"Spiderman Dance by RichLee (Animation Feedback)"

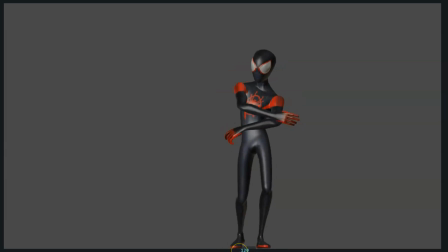(24:46)
the only thing that I would adjust here is, see how for this arm I would like to I would like to see the arm, the upper arm, reach this pose earlier,
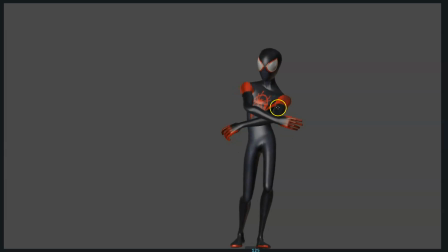(25:04)
so you don't have this last movement, because this one for me feels a bit disconnected. Maybe in your reference is like that, but I don't know, for me it feels a bit disconnected because it's just moving this part. So I would like to see the arm reach the upper arm.
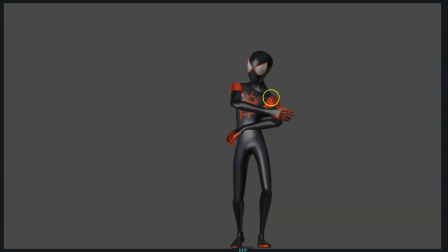(25:20)
So by this point I would have the upper arm maybe already on place. Maybe you still have a slow easing to the final pose, but pretty much on the pose. So in this way, because I would like to see
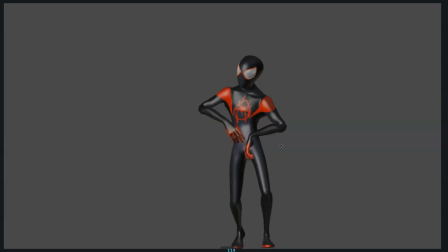(25:41)
all this part. See this, I think this is the key. The key is when he flips the arm forward, see how the elbow goes to the right?
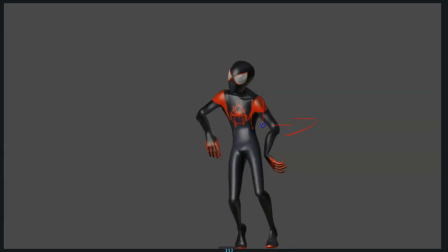(25:56)
So I would start to make the arm, the whole arm, go to the right. So you see the elbow is here, and we start to see the elbow move to the left, sorry.
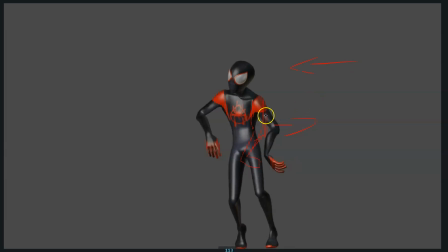(26:11)
So the whole arm starts to move to the left, and maybe like you would make a bigger arc, and then because then the arm wouldn't be that much bent, but then you would create,
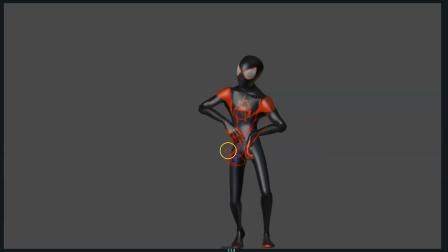(26:28)
sorry, more like that.
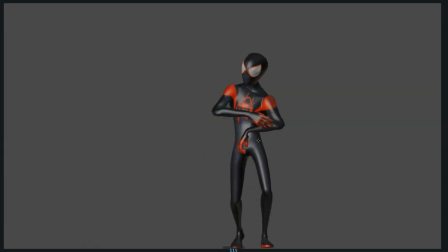(26:43)
See, so the arm would reach the pose much earlier, and then it's the lower arm and the wrist the ones that get to the pose. So I would like to see the upper arm get first, then the lower arm, and then the wrist finish.
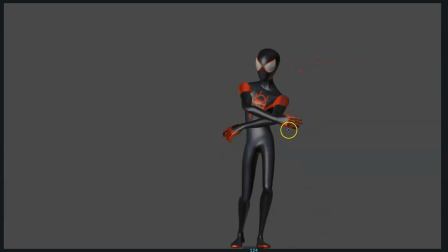(27:00)
It's the last one ending the movement. And then for the other arm, I would like to maybe to create a bit more overlap. See how the arm is moving, the arm is raising.
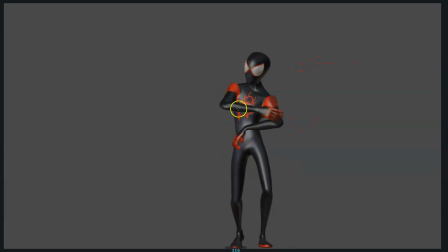(27:15)
So maybe here keep rotating the lower arm up. So keep rotating the lower arm up. Keep rotating the lower arm up.
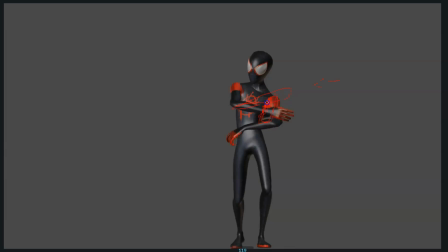(27:32)
And then it's the last frame moving, rotating the lower arm up. It almost stays on the same place. And then you start to move the lower arm back down and down and down.
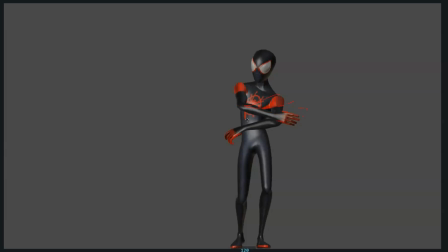(27:51)
So is you create a bit more overlap on the lower arm, where it's not like the lower arm is stuck, but you create that overlap, like following the inertia of this movement. The upper arm keeps rotating up, so you follow the inertia of this movement, rotating up, and then backs down.
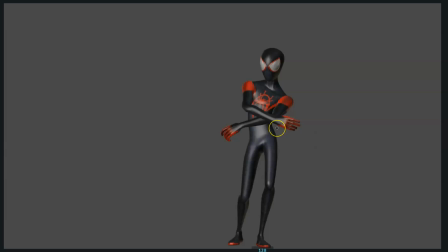(28:11)
So you create that extra overlap on the arm. And so yeah, this one is just the same, but again. So just wanted to say, really great job. I really loved your animation.
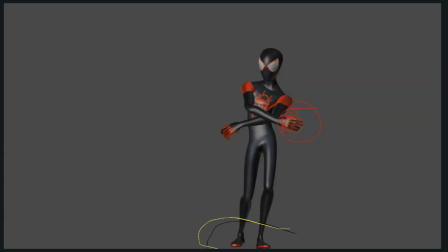(28:26)
And yeah, if I make another contest, I would love for you to participate. I would love to keep watching your animations, because as you know, you have 5 video reviews. So until the next time, bye.